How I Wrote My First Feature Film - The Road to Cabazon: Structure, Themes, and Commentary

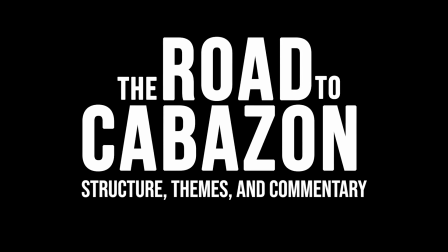[0:00]
Hello everyone, my name is Jackson and I wanted to talk about my film The Road to Cabazon and kind of the structure in which I wrote it and edited
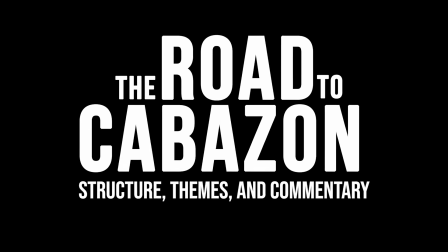[0:08]
it in because I think it's kind of interesting and it's kind of something I do a lot with a lot of the stuff that
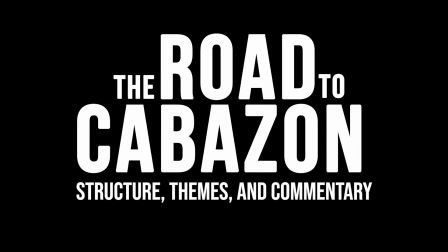[0:15]
I make or try to make. So if you haven't seen this movie, don't watch this video.
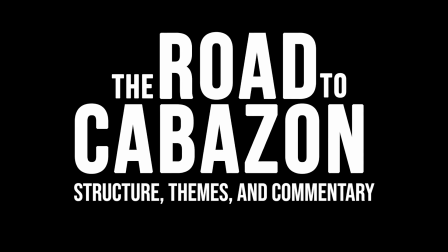[0:22]
Huge spoilers ahead. I'm going to talk about the whole plot of the movie and everything. It's only 99 cents on Amazon right now.
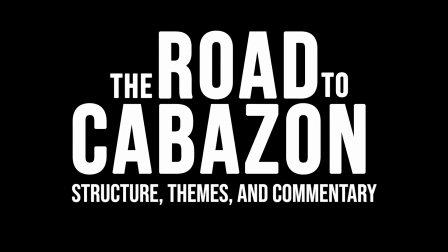[0:29]
So if you haven't seen it, go check it out. Otherwise, I'm going to jump right in and start talking about it.
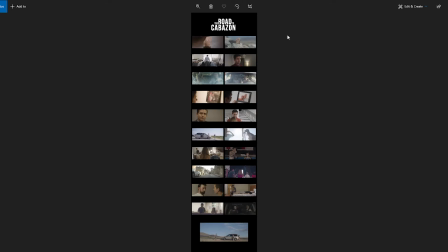[0:34]
So looking at this little infographic here, here's the first frame of the movie. And then on this left side, we go chronological order. We hit the middle of the movie and then we go back up top.
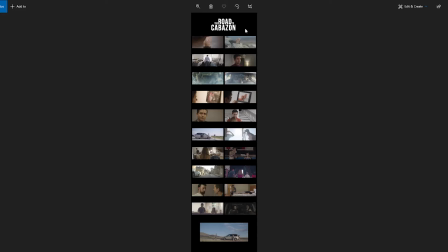[0:49]
And the way this is structured and the way when I wrote it, I set out I wanted it to be like a book, like a bookends. And you'll see bookends a lot in a lot of things that you watch in movies and TV shows.
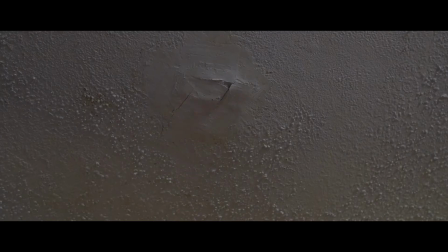[1:03]
And it's something that I do a lot. For example, Bad Mormons, the beginning of the movie is exactly like the end, or they're in the same spot.
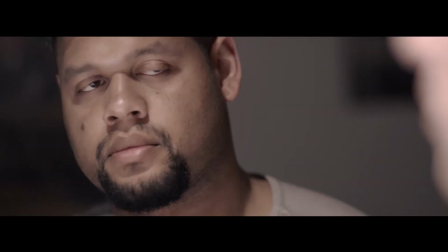[1:12]
So it's kind of like bookending the story. Same thing in Rainy Carolina, which I wrote with Tom O'Brien. The first and last scene are exactly the same.
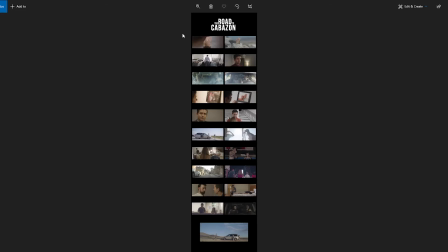[1:22]
I did something a little bit different in the first and last scene of this movie, but bookending is a good way to kind of wrap up a story and keep it complete. And it's something I like to do a lot, sometimes a little bit too literally, but this time I tried to go a little bit more visual with it. The two pictures that are next to each other mirror each other. So throughout the whole film,
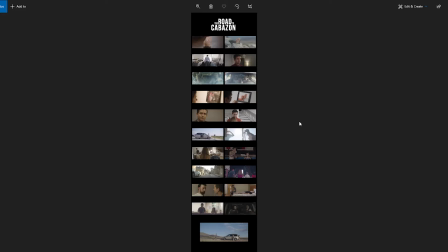[1:42]
scenes in the beginning and the end of the film almost exactly mirror each other up until the midpoint of the film, which is the scene at the bottom. So I will be talking about how these scenes kind of go hand in hand and correlate with each other and
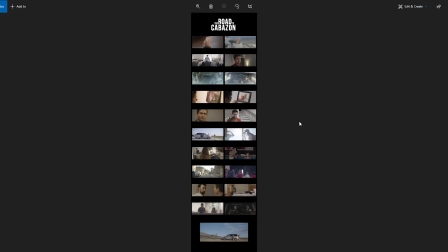[1:58]
kind of show the beginning and the end of the movie throughout and how things change over time through the circumstances that the characters go through.
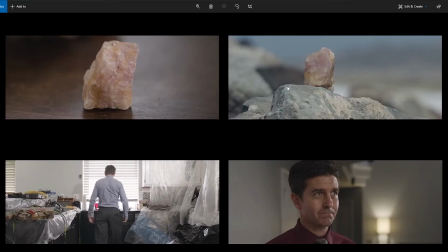[2:13]
So this is the first frame of the movie, and this is the last frame of the movie. As you can see, it's the same rock that we actually drove across the country with, specifically. This is the hero rock that I bought. I went shopping for rocks. It was a whole thing. So yeah, we open on this rock, and it's Dave's rock.
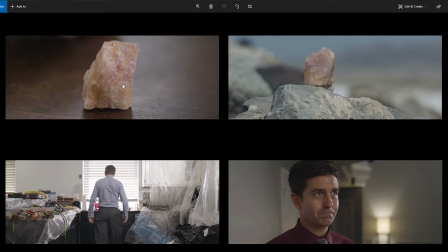[2:30]
It's in the beginning, it doesn't really mean anything, but at the end,
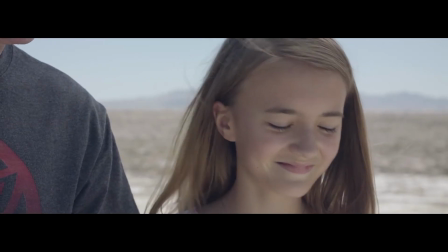[2:34]
as Emma leaves it there at this monument that he wanted to go to, it means a lot.
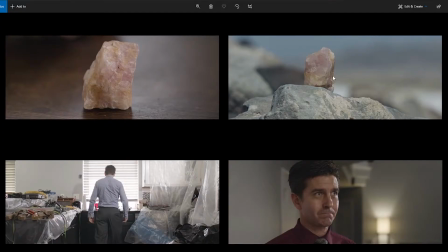[2:41]
It's kind of like them saying goodbye. It's kind of like their funeral scene because there isn't really a funeral scene in this movie. But yeah, spoiler alert, Dave dies.
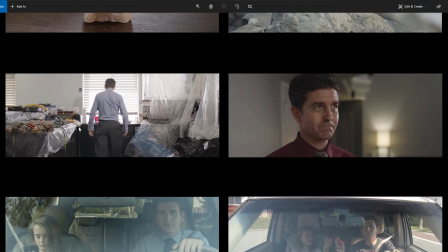[2:53]
Let's move on to this part of the movie where we see that the Chris Corcolo's character, Sam, his life is kind of in shambles. And this is kind of one of the things that leads to him losing his daughter Emma in the custody battle,
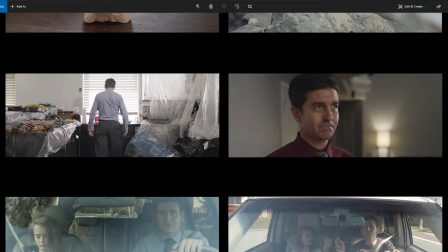[3:12]
is that his life is kind of a death trap.
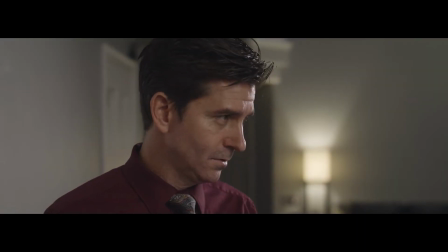[3:14]
And after their trip across the country and he loses Dave and he loses his daughter, he's like, this is my time to kind of,
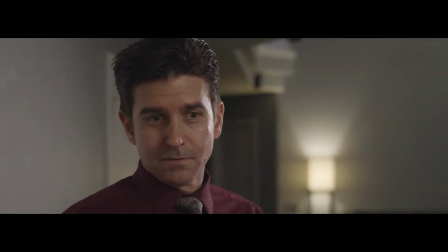[3:22]
get my act together and fix my life. And then it goes into that montage where he's like fixing up the kitchen here.
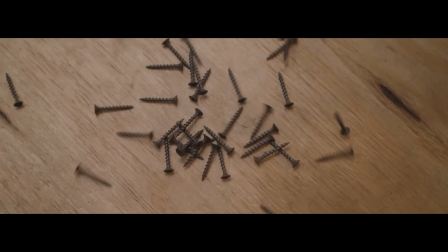[3:31]
So we can see kind of like a change of character where his life is in shambles and then everything is kind of like quote unquote fixed here.
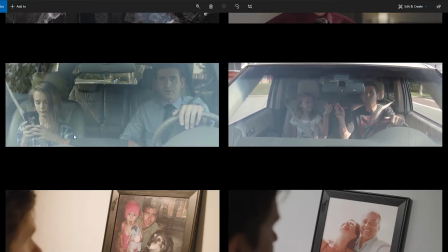[3:39]
So in this scene, in the very beginning of the movie, Sam is trying to connect with his daughter. And he's just like, back in my day, yada, yada, yada, trying to connect with her.
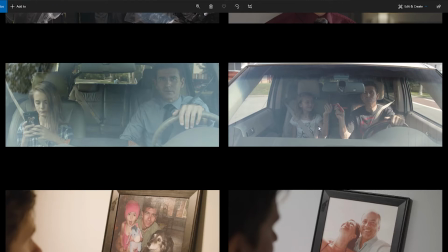[3:54]
And she doesn't really care. But at the end of the movie, after everything they've been through, they're together and they're sharing Twizzlers, which is a whole point in the movie earlier. And everything seems to be really good between them. So again, it's a change.
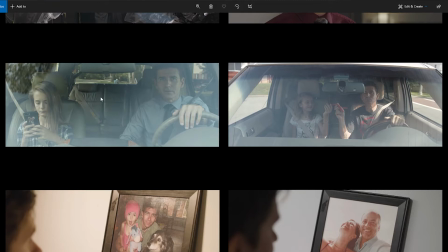[4:09]
It's a very easy visual change to see that, they don't really have a good relationship. And then all of a sudden they do. Well, not all of a sudden, it takes an hour and a half, but then they do have a good relationship. And I don't know if you can see, but I think I'm behind this chair back here filming.
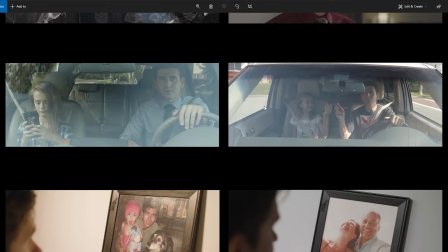[4:26]
And I think this is the cord. So I can see the monitor to see what the camera sees. I think that's what that is. I think I'm behind. I think this is my shoulder right here. So I'm always in the background of every car shot that you see in the movie.
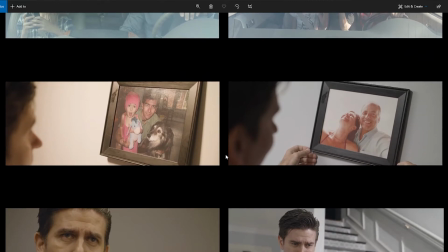[4:41]
So here's another scene which we purposely mirrored to kind of look like each other. This is after, spending all day not connecting with his daughter.
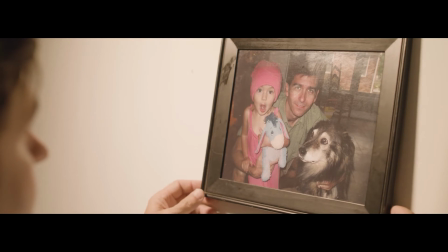[4:50]
And he looks at this memory of like, this is when we loved each other as father and daughter.
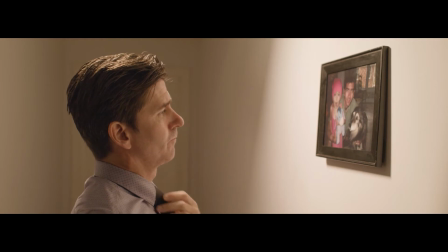[4:57]
And then this scene kind of mirrors it, being like, oh, this is
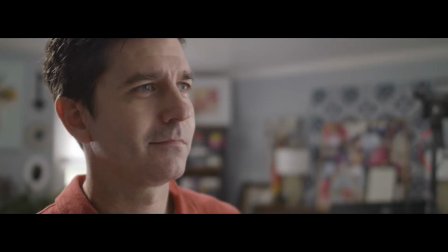[5:02]
his ex-wife and the life that she has had after leaving him.
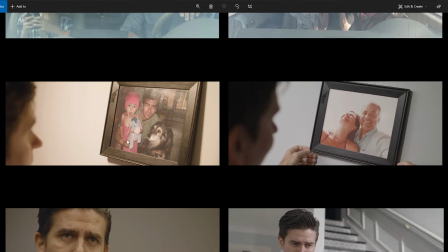[5:09]
But in this first scene, it's crooked, and he straightens it out, kind of like a visual metaphor of like he's trying to straighten out his life and trying to connect with his daughter. And at the end, kind of spitefully, this frame is,
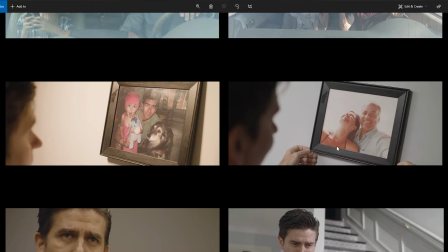[5:25]
perfectly level, and then he makes it crooked, kind of like as a slight against her, like, how dare you leave me and my daughter, and then take my daughter, and I'm going to make your life all, topsy-turvy in a way.
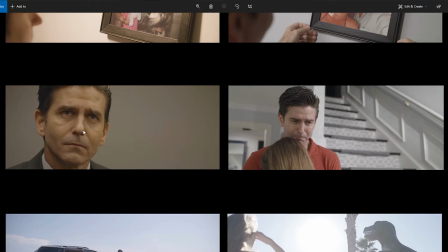[5:37]
Just a visual little joke there. This is the courtroom scene. So he's fighting for his daughter in this scene, and he is like, I don't want to let her go.
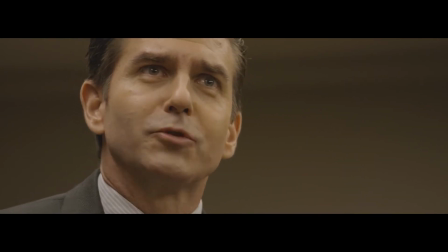[5:45]
I'm not going to let her go. You can't take her away from me. But the judge is like, nah, you got to let her go.
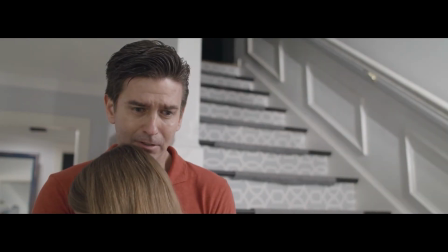[5:51]
In this scene, this is where he actually physically has to let her go and leave her behind.
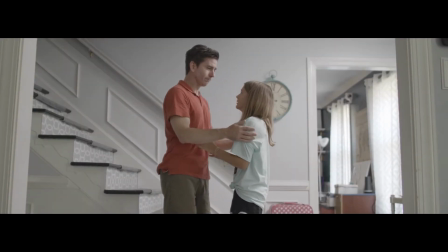[5:56]
Yeah, I mean, that's kind of it.
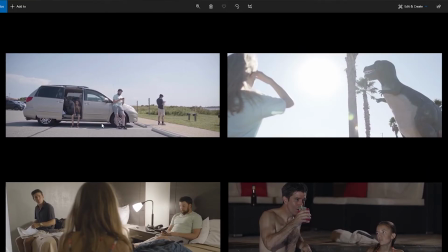[5:58]
Here's the first stop on the road to Cabazon, which is Cape Canaveral, which we actually shot this in Sandbridge in Virginia Beach. But it looked kind of like Cape Canaveral, so that's fine.
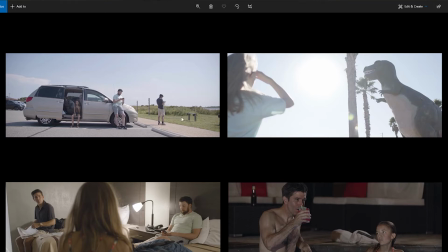[6:14]
And this is the last stop. She really doesn't want to be there, and when she gets here, this is Cabazon.
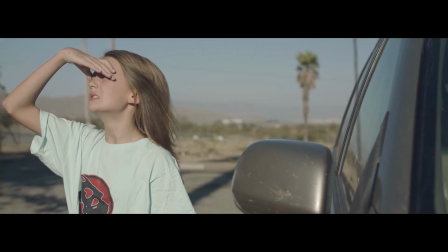[6:19]
This is the Cabazon dinosaurs.
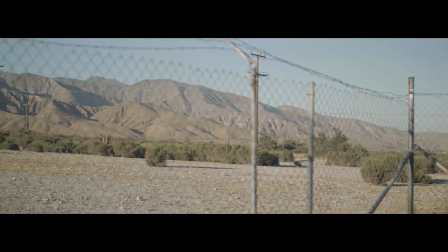[6:22]
I wanted to leave, I wanted the title to be The Road to Cabazon, and then it's like, what is Cabazon?
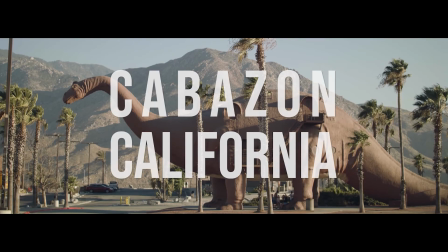[6:29]
What does that mean? And I wanted that to be even a surprise to the audience.
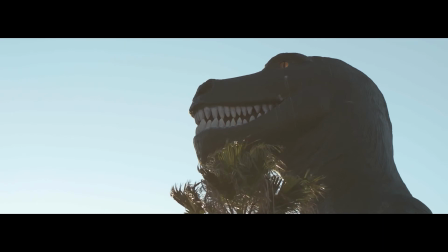[6:34]
What is Cabazon? Where are they going?
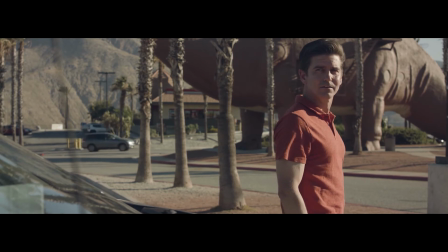[6:37]
All throughout the movie leading up to this point, we try to make her seem like she likes dinosaurs.
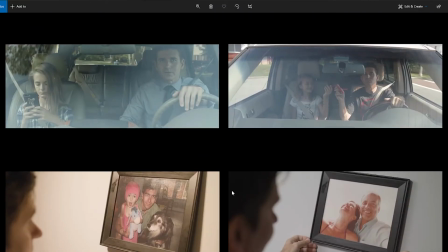[6:43]
She has a dinosaur poster in her room. She has a dinosaur on her phone. There's a scene with, I don't know if it's in here.
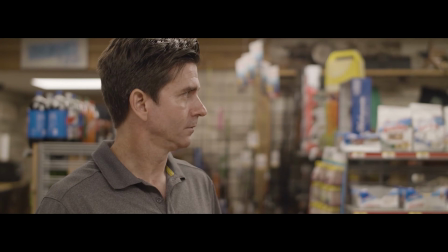[6:52]
No, it's not in here. They go to a gas station, and the gas station workers are wearing dinosaurs on their uniforms and stuff.
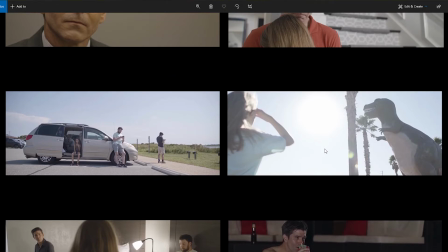[6:59]
So the whole point of this scene, or the road to Cabazon, was he is trying to connect with his daughter and take her to a place with these giant dinosaurs. And he's like, "Oh, you love dinosaurs?" And she's like, "I haven't loved dinosaurs since I was way younger."
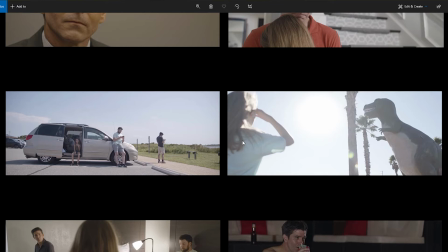[7:13]
So it's kind of showing how he doesn't even really know his own daughter after spending all their time together. But then this trip, he kind of learns a lot about her, or at least that was the goal. So these kind of mirror each other, where she doesn't.
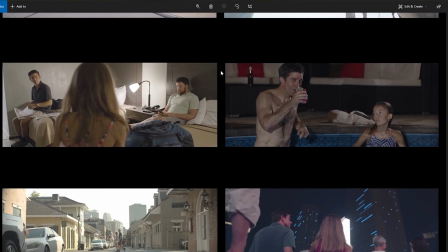[7:28]
This is the start and this is the finish of the trip. This is fun. This is right after this scene.
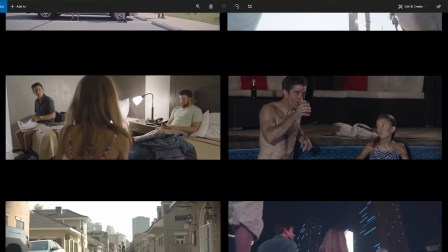[7:34]
They're in a hotel in Florida, and she wants to go swimming, and he's like, "No, you're not going swimming. I'm not going to let my daughter go swim outside at night. Are you crazy? We're in the middle of nowhere, Florida," I think he says. And this is the end, when they're in Las Vegas, and they're swimming together. He's finally loosened up.
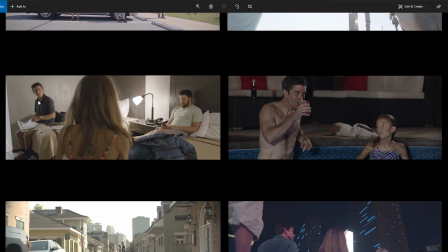[7:52]
He's finally chilled out. He's not so high-strung as he is in the beginning of the movie, and he's kind of let his guard down, and he's going to have fun. He's just letting his guard down, and he's kind of just enjoying time, and they have a heartfelt moment here. So here they're at odds, and here they're kind of getting closer together.
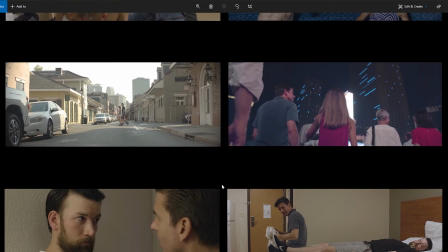[8:10]
Here are our two kind of party city scenes.